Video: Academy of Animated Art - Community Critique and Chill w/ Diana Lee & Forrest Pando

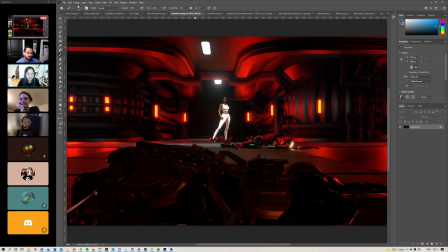8:21 You would expect more differences, like on the edges, it would be more worn or stuff like that. Yeah, maybe even play around with like throwing in some bump maps or some like
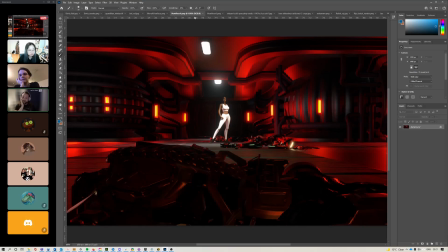8:35 a texture noise onto the spec bump or the spec roughness to break it up on one of the materials, because that's part of what's giving this
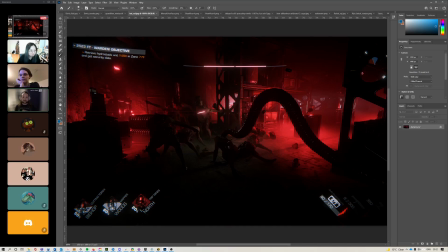8:50 like not a very uniform like specular highlight. It's being broken up by like tiny surface details, surface bumps.
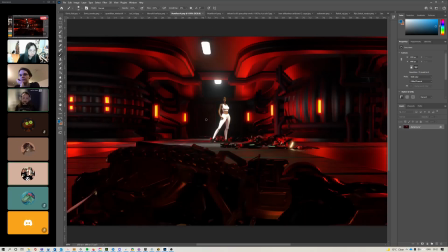9:03 And then I was going to say something. Another thing is like something I was noticing in this one
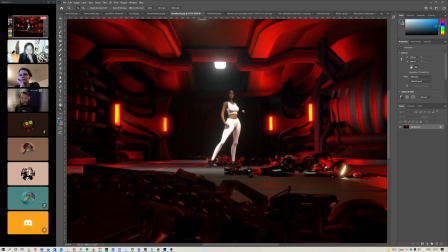9:10 is the shadow looks like it's coming from something that's like
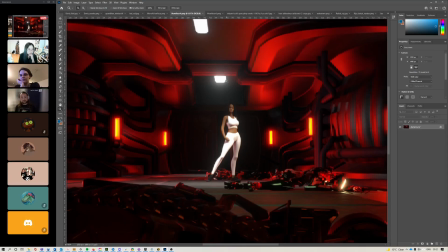9:16 coming down here and casting here, versus what to me feels like the brightest thing
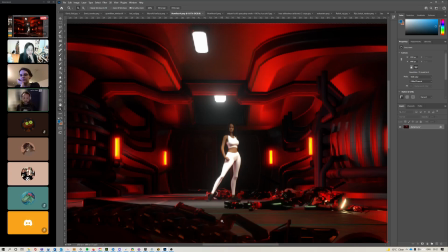9:23 impacting her, which is this light here, especially the fact that like the red doesn't appear to be influencing her very much. And even just like if you want this
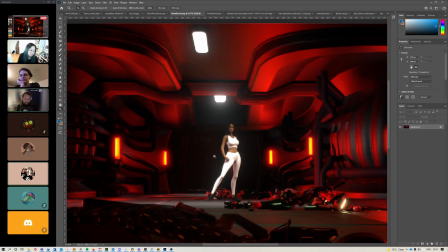9:38 white light kind of drawing attention to her, maybe play with shape, giving it a bit more shaping on her. Yeah, on her, you definitely like the brightest point is the leg that's kind of forward, but if you look at her skin,
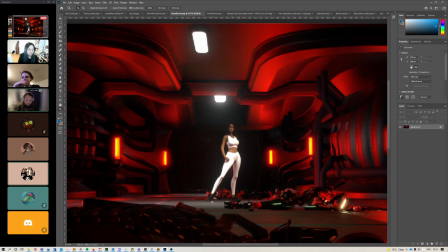9:54 you can't really see a key side and a fill side. just particularly on her skin on this frame, I do think Mhm. like you can't really tell where the main light source is. Because if you look at the skin, it could be like right in front of her, a little above. But we,
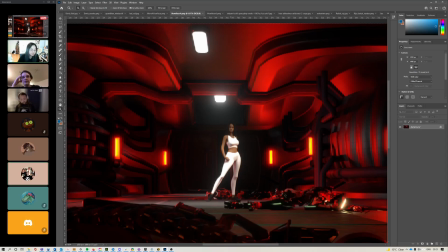10:13 but yeah, but there's like shadows on the clothes that kind of make it seem like it's somewhere in the to the right. So it's a little bit, I think, yeah, that also adds to that. Mhm. Yeah.
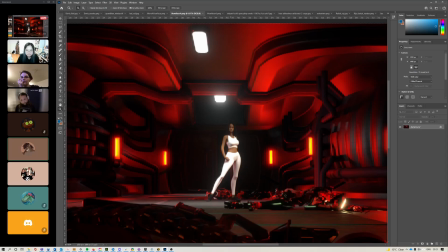10:29 Yeah, especially like you have on her screen right on that side of her face looks a little bit brighter, but then you have the shadow of like, well, it's all kind of going that way, but then you have like her arm having this weird
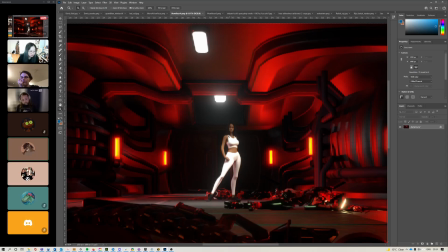10:48 like highlight on that as well, and then the leg kind of looks a bit weird, like bright on that leg. I can understand what they were trying to do with trying not to lose her in that all that red noise,
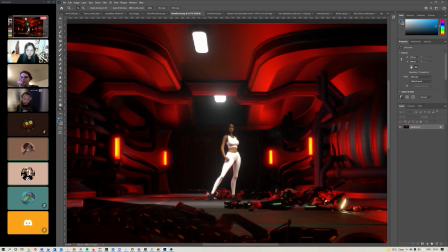11:02 but a good directional light, like just turning off all of this, like turning it all off, and just kind of looking at it one light at a time to see what exactly they're doing would help this person out. Hmm. Mm-hmm. I think that's a very good point.
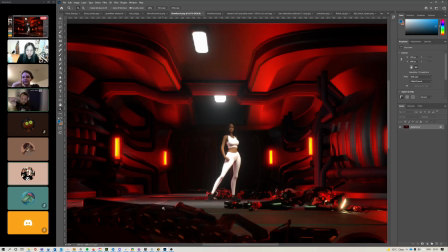11:20 And like I'm even looking now, like there are these really cool pools that like coming from these two lights that maybe through like reducing the amount of other lights, just playing around with the values, like there's some cool pools of light that you could be playing with for sure. Mm-hmm.
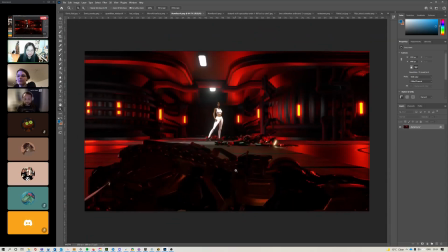11:39 Yeah, I kind of want to do the thing where if she can upload the like group
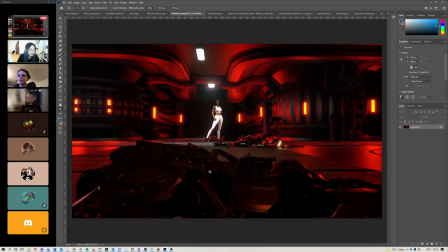11:46 passes, like Mm, all the different lights, and then we yeah. can put it together however I want, then I would kind of like to do that. Yeah. But yeah, the other thing about the red lights is the red lights are really strong, but at the same time, they're not filling in all of the black points.
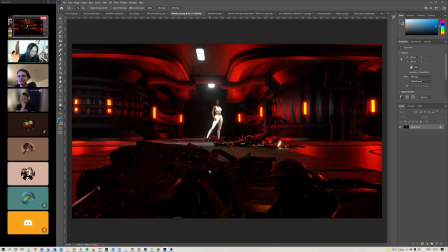12:01 So the other thing that was talked about was the black points in the scene. And yeah, like just around the white light in the back, it's pretty black. If you got rid of that haze there, it would be really black, which doesn't make sense if there's a light right there.
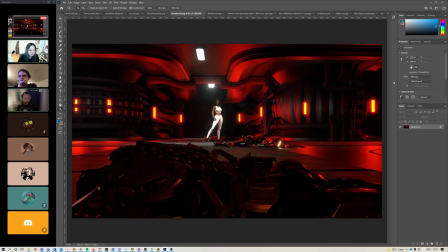12:18 Same with on the far right, the sconce on the far right. Hmm. There's a really strong light source there, but around it, it's really dark.